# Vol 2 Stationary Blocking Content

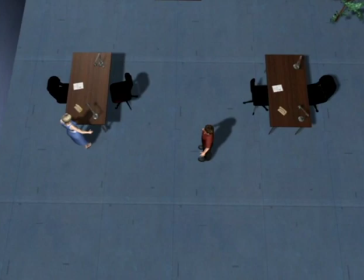20:50 Let's start with a simple situation where the woman walks over to the man. She has a short dialogue with him, then walks out, but stops on her way out, turns for another dialogue, and finally leaves completely.
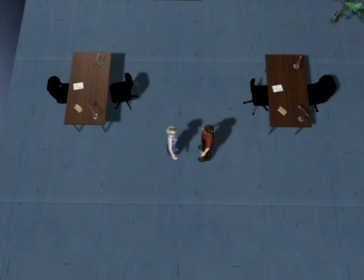21:05 It's usually easiest to start with the most central character positions and then work our way forwards and backwards in time, so let's place 2 reverses and a right angle master for this dialogue. Before that, this camera works as a single shot on the man, and this camera can cover her initial walk. But let's also put in a camera for where she starts.
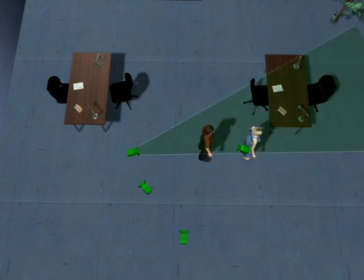21:24 When she walks out and stops, we've aimed her walk so this camera can function as an over-the-shoulder for this position. Let's put in a camera for before she turns, which will give us a personal view with her in front. After she turns, this camera can function as an over-the-shoulder, but let's also get 2 close-ups, one on her and one on the man.
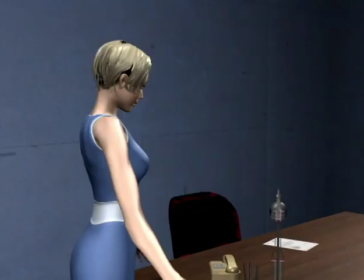21:45 So that took about 10 seconds to plan. We're starting on the woman.
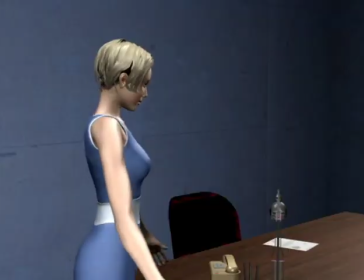21:50 The man says something to her. She walks over, and we cover the rest of her walk in this over-the-shoulder.
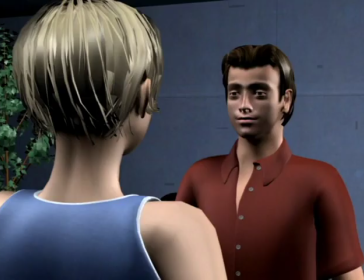22:00 His single shot is now an over-the-shoulder, and we can edit this part of the scene to taste using the 2 reverses and the right angle master.
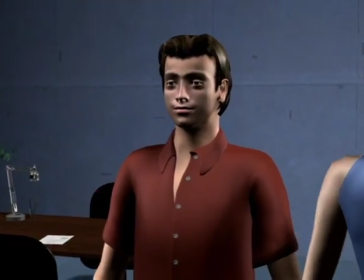22:08 We're in this over-the-shoulder as she walks out. The man thinks for a bit, then says something to her, causing her to stop.
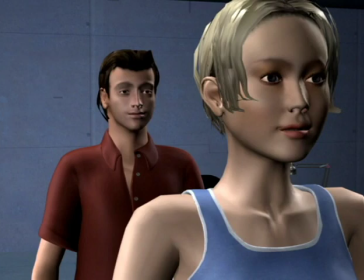22:18 We cut to this over-the-shoulder for the second dialogue, which right now has her in front, and the close-up on the man.
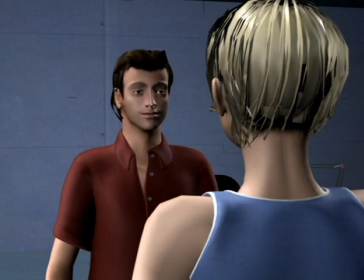22:27 Back on her, she turns, and the shot becomes a reel over the shoulder. Here we have 2 close-ups and 2 over-the-shoulders to cut the dialogue from.
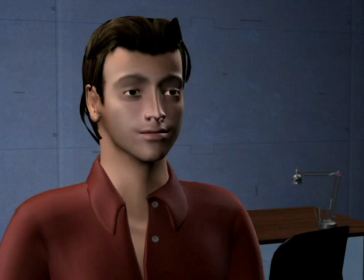22:37 We're in this over-the-shoulder as she leaves. Then cut to the man's close-up, where he stands for a bit, then walks out.
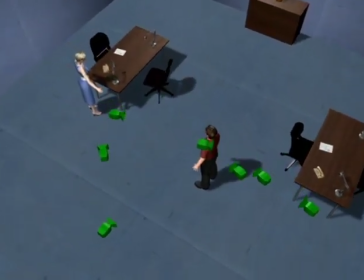22:47 That's really all there is to it. The only other thing to be aware of is having enough cameras running at any given time to have cutting options.
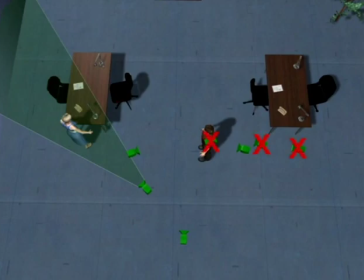22:56 In the beginning, the crossed-out cameras wouldn't be shooting anything useful. As soon as the woman walks, we can already cut the first camera. And for the next dialogue, we're editing between the 2 reverses and the master.
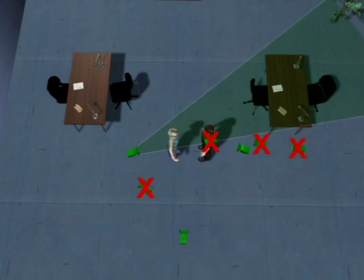23:10 As soon as she walks out, the master in the other reverse cease being useful, and the other cameras aren't useful until she stops again, so we depend on the current camera working. For the last dialogue, all 4 cameras set up for that are good.
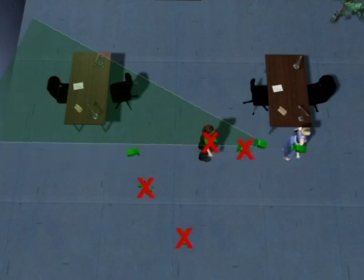23:25 As she walks out, her close-up is quickly empty, but we'll leave the remaining 3 cameras running, especially the close-up on the man, which we planned on ending in.
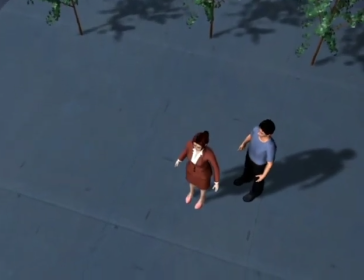23:35 A thing that works well is to frame all stops for when they have the most characters in them, and then allow the characters to gradually build the framing for each stop.
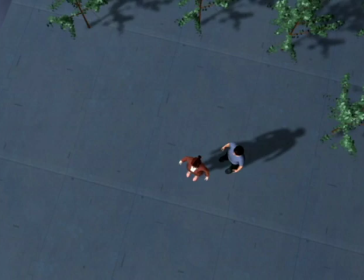23:42 In this scene, the man and the woman are having some difficulties in their relationship, and the woman is trying to avoid him. So the rough plan is that she'll walk over here. He will follow, and not getting her attention, he'll walk over behind her. She'll then walk away again, and he'll again follow.
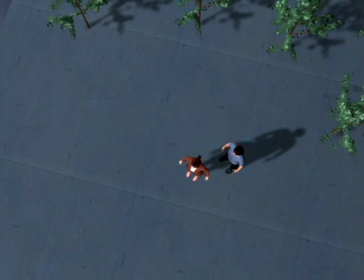24:01 The reason we're not being more particular is that we want to stage the scene as 2 or 3 framings that the characters will then move between, so right now we're only interested in the times the framings are complete. At some point in the beginning, both characters will be here, and we'll frame a shot for that.
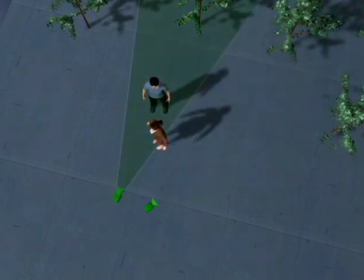24:16 At a later point, both characters will be here, and we'll frame a shot for that. Later again, both characters are here, which we'll place a camera for here.
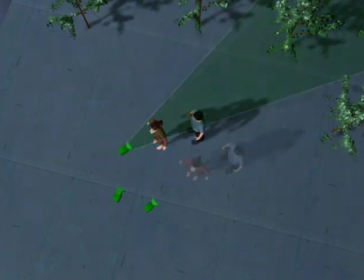24:25 For a last stop, let's go back to the first framing and reuse the first camera.
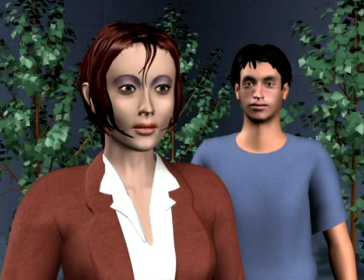24:31 But since the characters aren't moving at the same time, we get the effect of them building the framings. The first shot is complete.
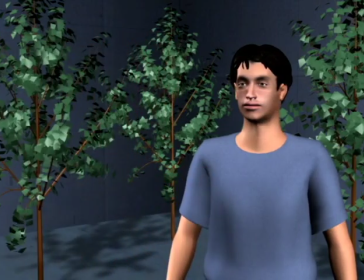24:38 But as the woman walks away, she has the next shot to herself, although it's framed for 2 characters. The man also has an incomplete shot, although it's framed for 2.
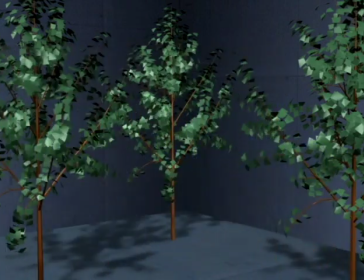24:49 As he walks over to the woman, he steps into her shot and completes the framing.
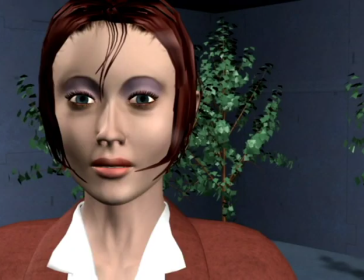24:56 The third camera is right now a single shot on the woman, with space for the man to step into.
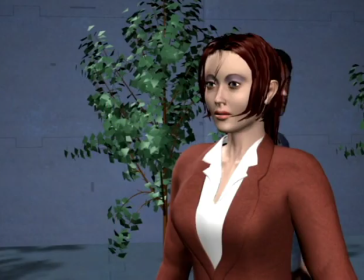25:01 So as the man steps out of the previous shot and into this one, he completes the framing.
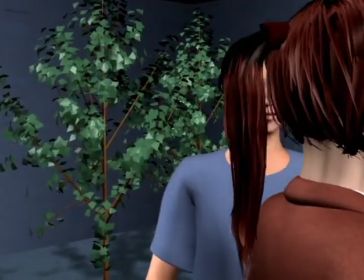25:08 She walks back to the first shot, so this is now a single shot on him.
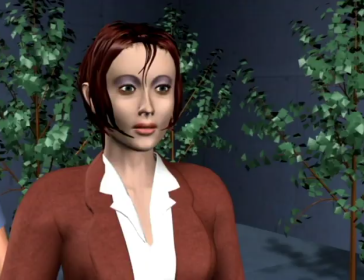25:13 And the first shot is a single shot on her, until he walks over and completes the framing.
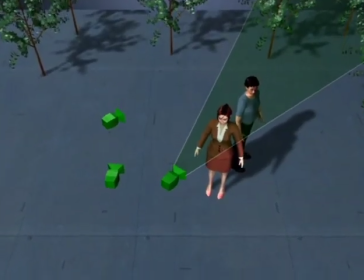25:22 As long as we're not creating any line issues, simply covering the stops and allowing characters to move between them is all it takes.
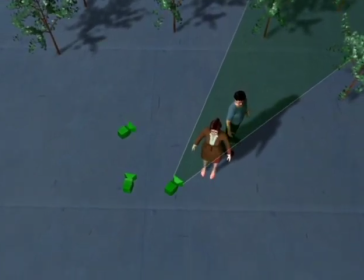25:28 So let's move on to look at why exactly characters move.
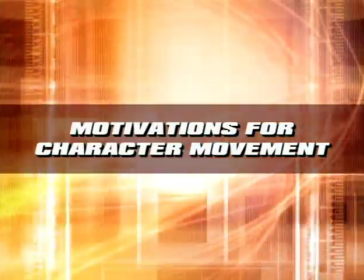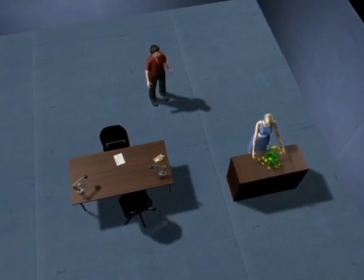25:37 Unless we're doing completely improvised filmmaking, we're the ones deciding on character movement and not the actors.
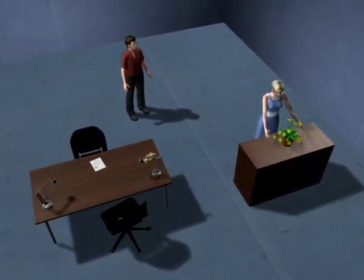25:44 Some of us aren't comfortable having to decide every minute character movement, and some actors also feel restricted by meticulous blocking.
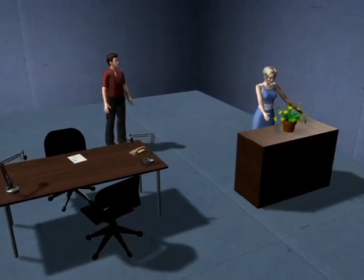25:51 But from an audience perspective, well-planned blocking is far more impactful than spontaneous movement, which often produces very random and unexpressive shots. So we naturally need to plan movement that emphasizes the psychology of the scene. One place to get ideas is by watching the rehearsals and notice when the actors feel like moving.
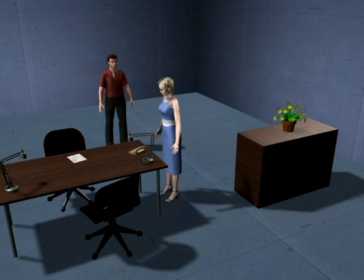26:10 But what we want to do in this chapter is build a list of motivations that we can use to write blocking that makes sense without any input.
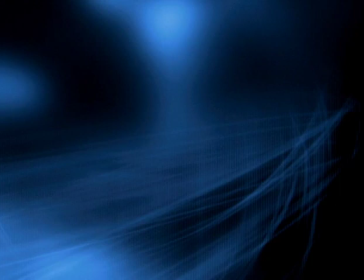26:18 Characters move for the same reasons that people do, and the vast majority of movement falls into these categories: initiative, control or territory, discomfort, becoming more personal, and becoming more private.
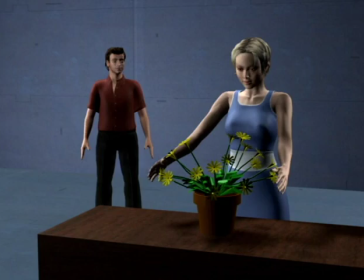26:34 Initiative is anything a character does with a sense of purpose. First of all, characters usually have very literal things to do in a scene, which are often written in the script.
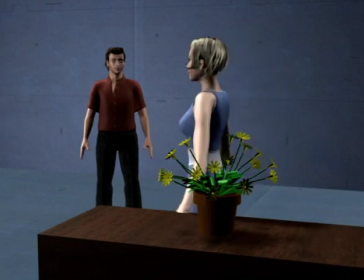26:43 Here the script says that the woman grooms a plant and then walks over to the phone while talking to the man.
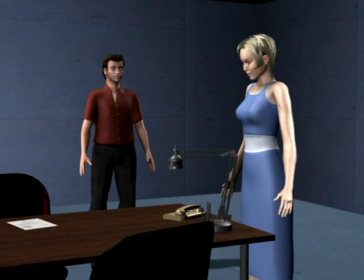26:49 That by itself dictates where to place cameras and actors and provides a framework to build the rest of the scene from.
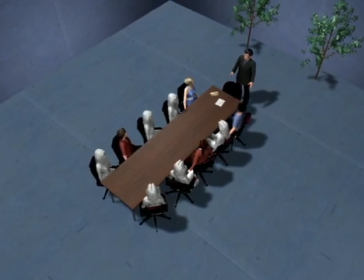26:56 But just as often, the script says nothing, and if we don't invent some movement, the characters would be standing still.
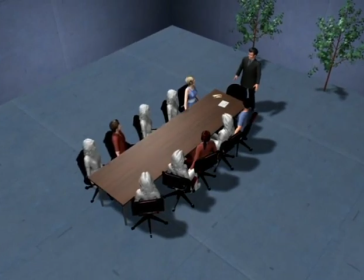27:02 So continuing with initiative, one good motivation for movement is when a character gets excited or passionate about what he's saying.
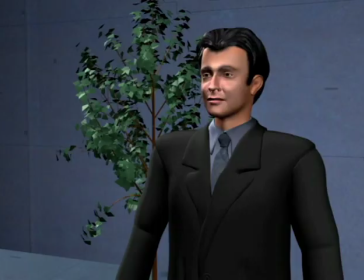27:09 In this scene, a CEO of a huge company is trying to convince his board of directors to approve a merger, something he's very passionate about, which would be a good line to start moving on.
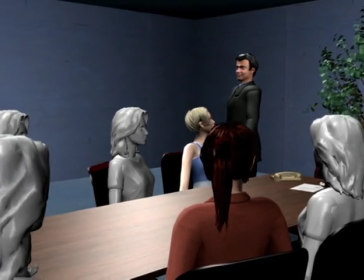27:20 So as he gives everybody a pep talk about how this would create one of the largest companies in the world and benefit all of them financially beyond belief, he walks.
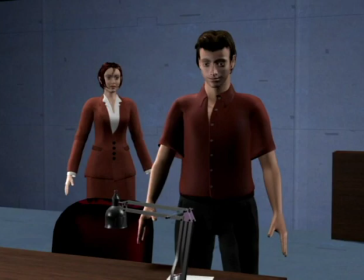27:33 Another kind of initiative is when a character is curious or wants to find something out.
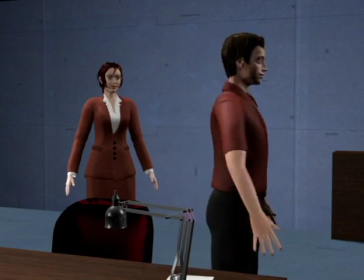27:37 In this scene, she is doing all the talking, but to make it more interesting, we've made the man go to a couple of places in the room to examine arbitrary things.
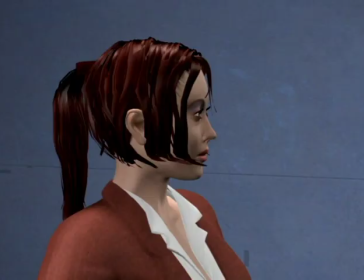27:47 Curiosity clearly motivates movement between the characters as well.
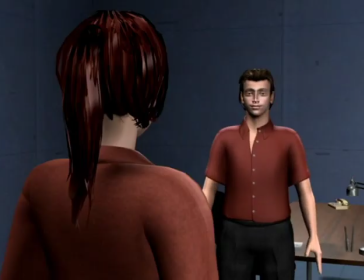27:51 After some regular dialogue, the man becomes interested in what the woman is saying, so we'll have him step forwards.
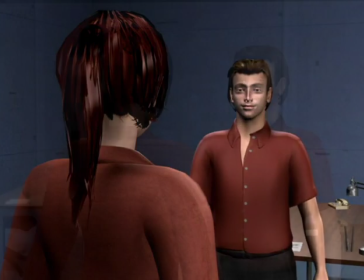27:58 The same move works equally well if he's asking a question. Initiative is also when a character makes the choice to change the direction of the scene.
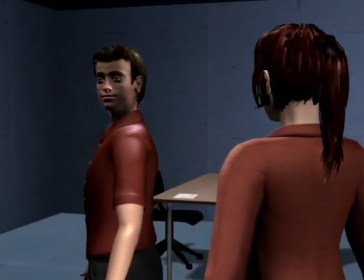28:07 Here the man decides to end the conversation, so he begins walking, stopping one last time, then leaves completely.
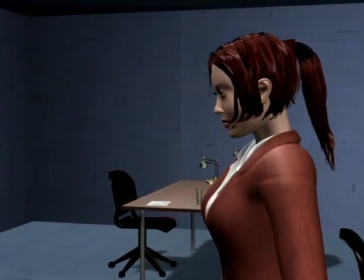28:16 While it usually says in the script when a character leaves, it can be useful to start the process sooner and do it in several steps.
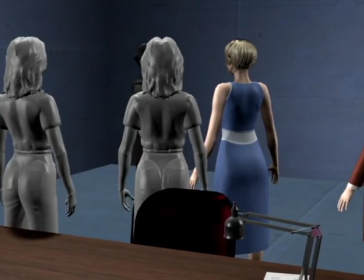28:25 Control or territory is about a character taking a dominant position by walking around a room like he owns it, just as animals mark their territory.
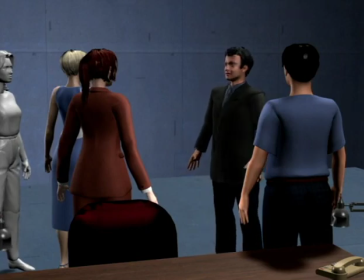28:32 Here the man in the suit is an unwelcome guest in the other character's territory, but as he walks calmly through the scene,
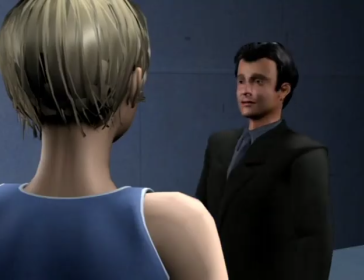28:38 he demonstrates his superiority by claiming freedom to move where he wants and stand where he wants.
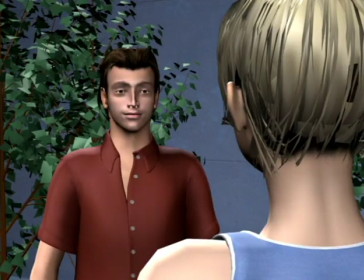28:45 An effective use for this is to have a character step closer to another character the right moment in the dialogue to seem imposing or threatening.
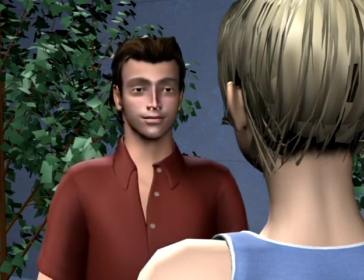28:51 Here the man crosses a territorial boundary and invades her space.
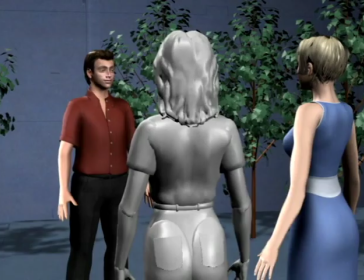28:57 On a less overt level, we can use control to add drama or punch to a character's lines.